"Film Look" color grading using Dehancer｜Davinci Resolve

Finally, the impact slider controls the overall strength of the halation effects. Setting it to 0 removes the effects completely, but we will leave it as is. Next, we move to Bloom. Bloom creates an overall glowing effect similar to a promised filter. Once enabled, the entire image becomes softer and brighter. The settings are similar to halation inside the custom panel.
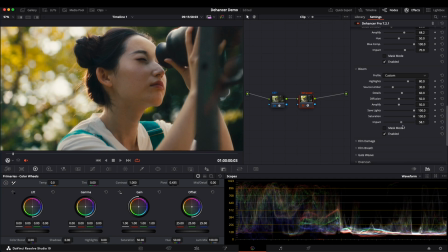[4:41]
Adjusting the impact slider lets you see the difference. The highlights become more radiant. If you want a dreamy effect, increase amplify to make the image even softer.
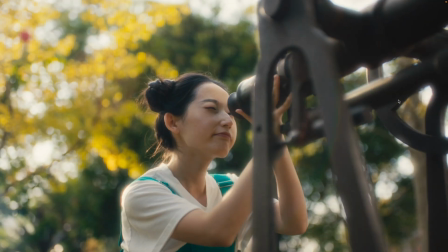[4:57]
Adjusting diffusion further enhanced the glow. At this point, we have already made significant progress.
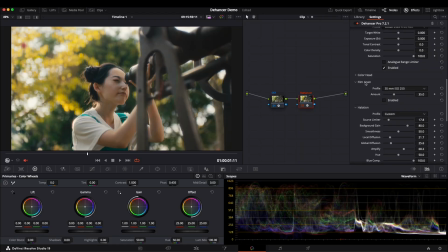[5:07]
Usually I add film grain at the very end since it can slow down the computer and take extra time to render.
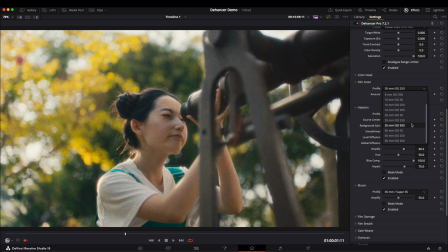[5:14]
In general, high ISO means more grain. You can adjust the grain intensity based on your needs. You can also select custom to modify the grain size, amount, and the resolution.
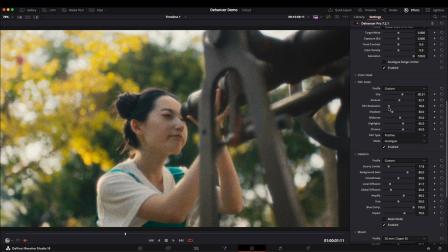[5:30]
But be careful, if the resolution is too low, the entire image may appear blurry. You can also control how the grain is distributed across shadow, midtones, and highlights.
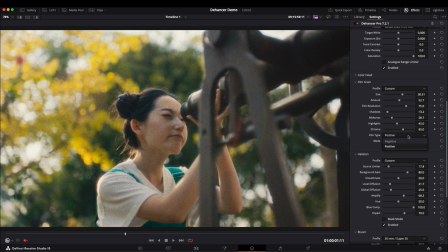[5:49]
There are two different film type options, negative and positive. I usually prefer positive because I find negative is a bit too intense. Now let's check out the film section. Usually I find the print setting sufficient for my vlogs and commercial projects.
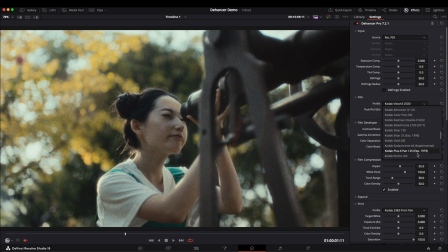[6:06]
But you can choose different film stuff based on your needs.
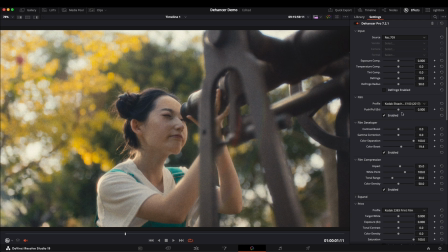[6:10]
For example, I'll select Kodak Ektachrome to show you the before and after effects. Sometimes the film effects might feel too strong, since Dehancer don't have a built-in opacity control.
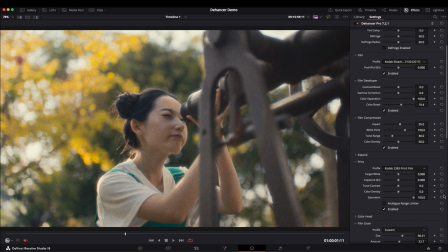[6:25]
If you want to separately adjust film and print, you'll need to create two separate nodes.
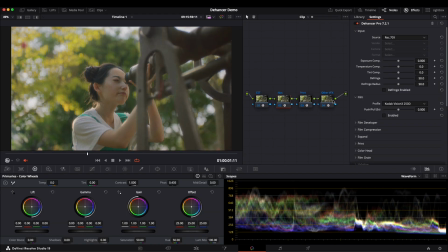[6:31]
Here, I split film, print, and other effects into three different nodes. For example, in this node, we enable Kodak Ektachrome.
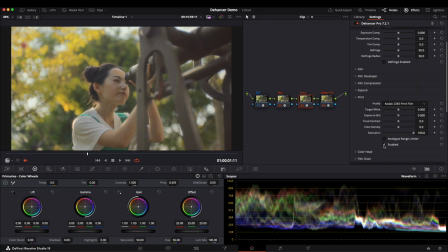[6:42]
While in this node, we apply print Kodak 2383. Now we have three separate nodes handling different effects. One for the film look,
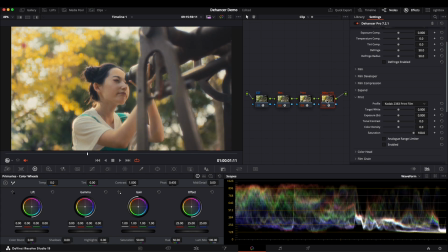[6:54]
one for Kodak 2383 print effects, and one for additional effects like halation, bloom, and film grain, etc.
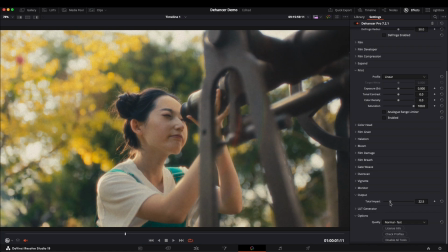[7:05]
If you want to reduce the intensity of the last node's effects, I simply lower the strength slightly.
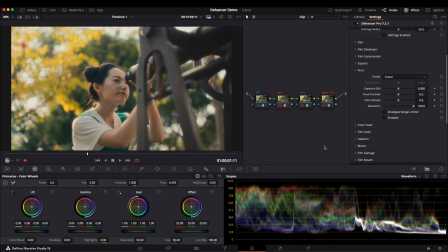[7:11]
You can toggle the node on and off to compare the before and after result. The same applies to print. We can control it separately. You can keep adjusting the impact parameter between the two nodes, film and print, to achieve the desired effect.
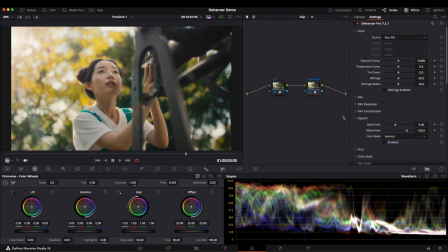[7:29]
Let's return to my usual workflow. We start with these two nodes.
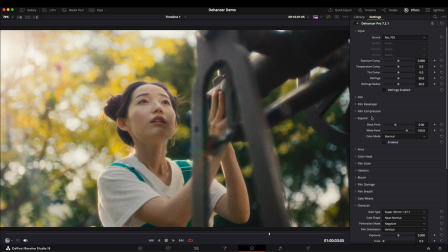[7:34]
First, let's check the expand option. It works like contrast adjustments, allowing us to tweak the black and white points to modify the image contrast.
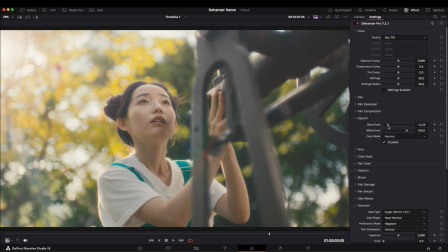[7:45]
For example, if I lower the black point, you can see that the image looks flat.
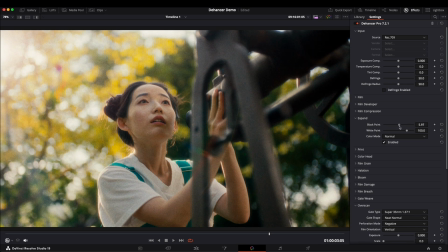[7:51]
So I will increase it slightly. I'll also reduce the white point a little to create a balanced contrast.
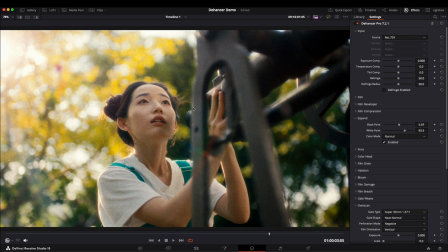[7:58]
Be careful when adjusting these values, as it's easy to overexpose or underexpose the image.
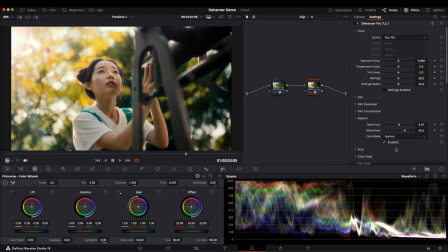[8:06]
There is also a color mode option. Adjusting contrast can sometimes affect colors.